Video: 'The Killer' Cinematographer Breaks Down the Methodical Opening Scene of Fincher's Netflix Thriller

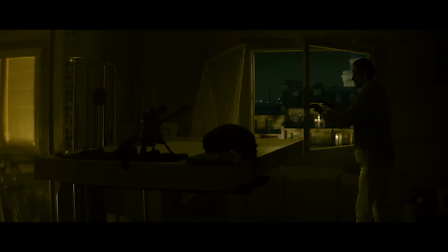4:09 In the interior, it needed to be dark because he's in hiding.
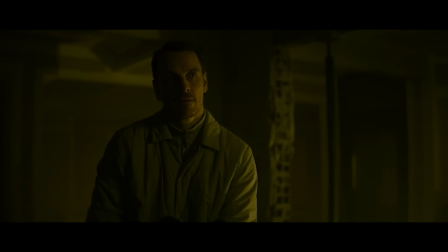4:13 He still probably would have some sort of work light so that he can assemble the gun and he doesn't stub his toe on the table.
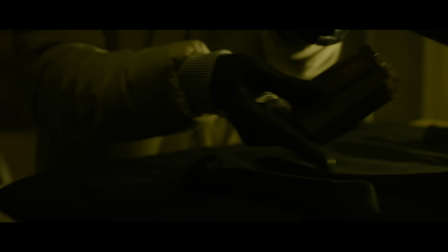4:19 For me, I always feel like the lighting has to come from reality. 90% of it should be real. It shouldn't come from off camera.
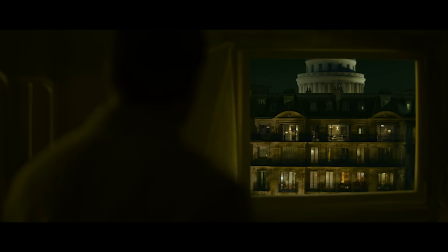4:25 The lights should be in the frame if they can be. So the lighting in the sequence is almost exclusively driven by the practical in the background.
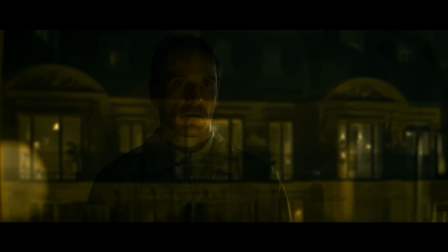4:34 We wanted the apartment across the street really to be the brightest thing in the scene. Those lights are on and gone in there and turn every light on, and so the audience is focused on that environment. So we're hopefully feeling that shift and that focal point of the scene.
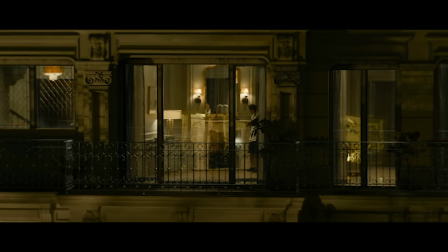I liked the idea of the killer being in silhouette as much as possible.
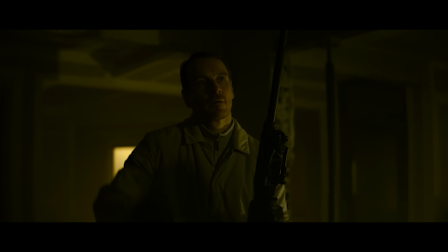4:58 Oftentimes we will put backlight on somebody in the event that they're silhouette, or we sidelight them.
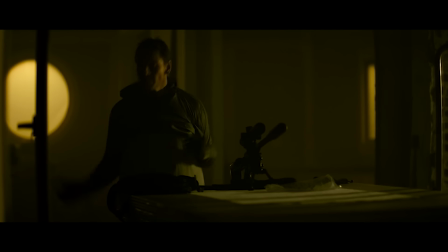5:05 We sort of make sure there's light on their face. And I thought maybe in this film we don't really do that as a technique.
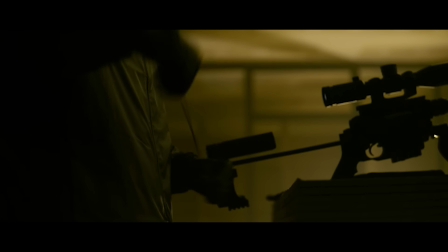5:10 We actually light the background and we keep him in true silhouette as much as possible. That led to conversations around the costume and the wardrobe and making sure that his profile is very distinct.
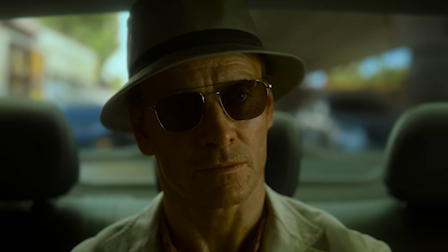5:21 The bucket hat, for example, becomes an excellent tool in sort of describing the character in silhouette.
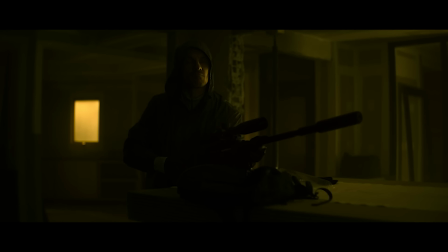5:27 If I'm effective, it's because of one simple fact.
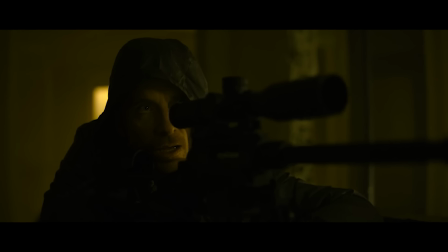5:32 I don't give a fuck.
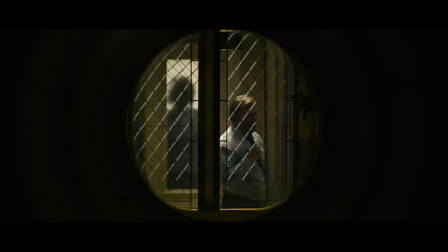5:38 We shot all of the scope points of view on a long zoom lens, a 75 to 400 Fujinon.
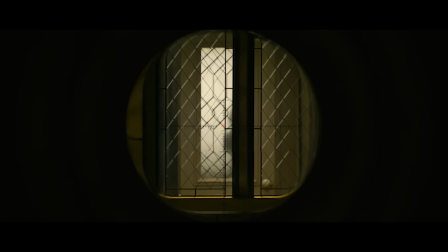5:43 I love that lens. And they were shot at the correct distance on the soundstage.
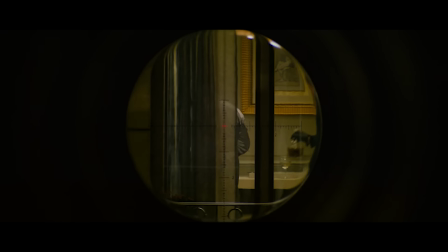5:47 So we shot the scope POVs from the same distance that it would have been away from the apartment had it really existed.
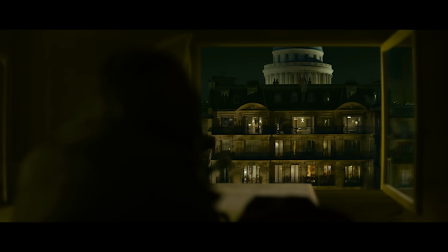5:53 And then we had a scope there as reference, and I remember standing there with David and looking through the scope.
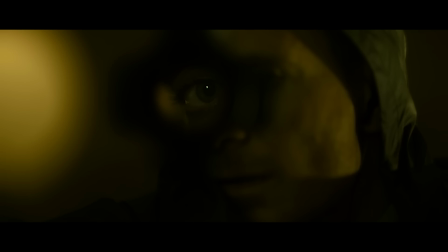5:59 And Gunscope has a couple of very interesting characteristics. One of the things is when it's not perfectly in parallel with your vision, it has these aberrations and sort of artifacts in the edges. And it has to do with your eye position relative to looking down the barrel of the scope.
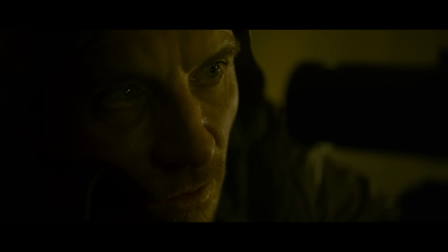6:14 So we sent the scope to post-production, and we said, look, we need you to look through this and look at how this interacts with your vision.
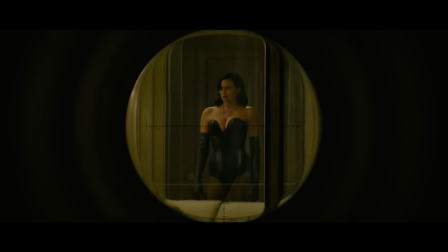6:21 And they used it as reference when they made the scope points of view.
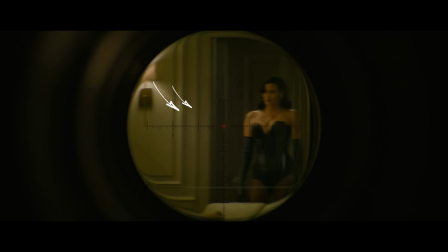6:25 So the scope points of view even have little dust on the ground glass, and you can see little hairs and stuff in the optics because that's what the scope looks like.
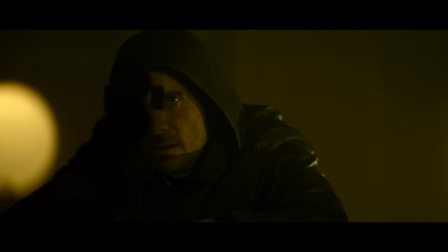6:34 And they would send them to David, and we would look at them again and say, oh no, maybe there's a little, can you add some dust here?
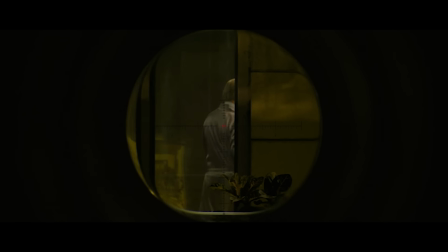6:39 Can this be a little bit more distorted at the edges and things like that? So it became a process.
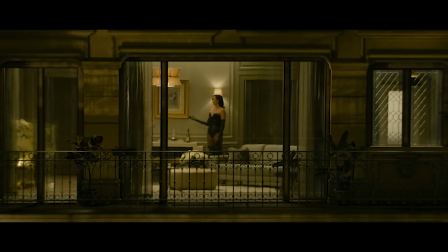6:44 It's central to the storytelling of the film.
Trust no one.
The killer as a character that is always in control of his environment.
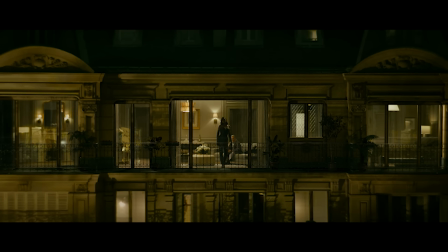6:56 He's confident, he is secure, he's going through the motions, he's executing a plan that he knows will be successful.
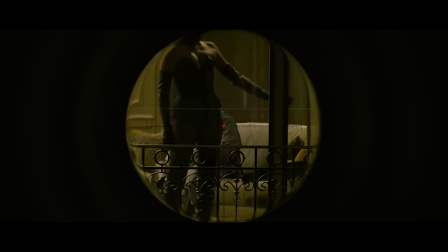7:04 So we wanted the camera to reflect that theme. So when the killer is in control, when he's confident, when he's secure, the camera is perfectly secure. It's in lockstep to his position. We're not following him. We are moving exactly with him.
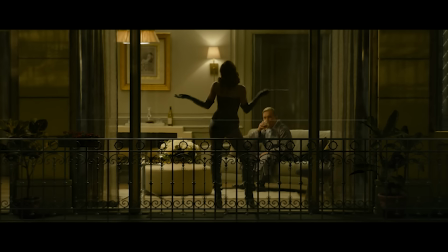7:21 The frames are rigid and structured like the character.
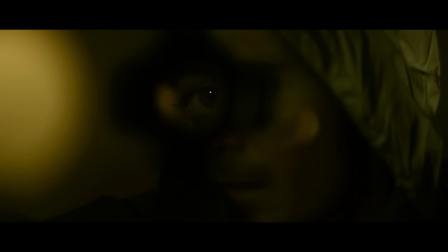7:25 We certainly put an enormous amount of energy into making sure that when his mental state was in that state, that the camera was in the same.
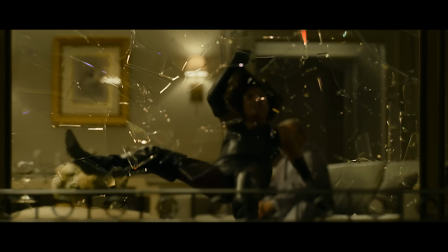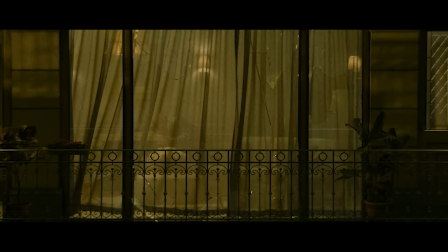7:39 Fuck.
Then, when he's not, and he becomes frantic and confused, and he's surprised and he's failed, the camera breaks free.
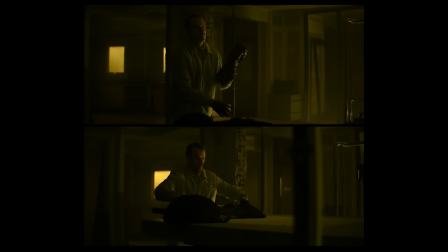7:47 And the camera is no longer steady with him. The camera is handheld. The camera is frenetic. The camera is confused. Hopefully the audience gets a little of that out of it.
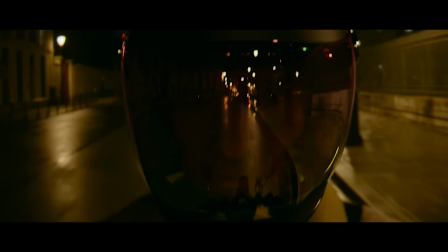7:57 They see, okay, this is not normal.
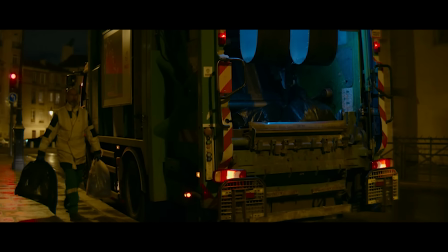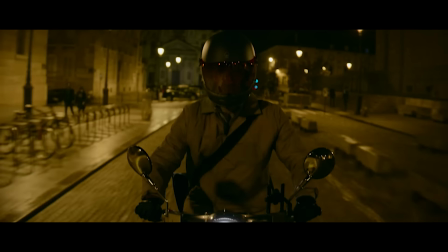I think the thing I'm most proud about with this film is essentially every shot that we shot is in the cut.
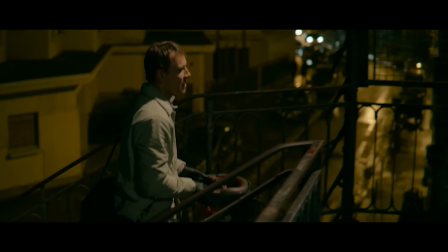8:14 There's very little waste, but everything is very much from a place of intention.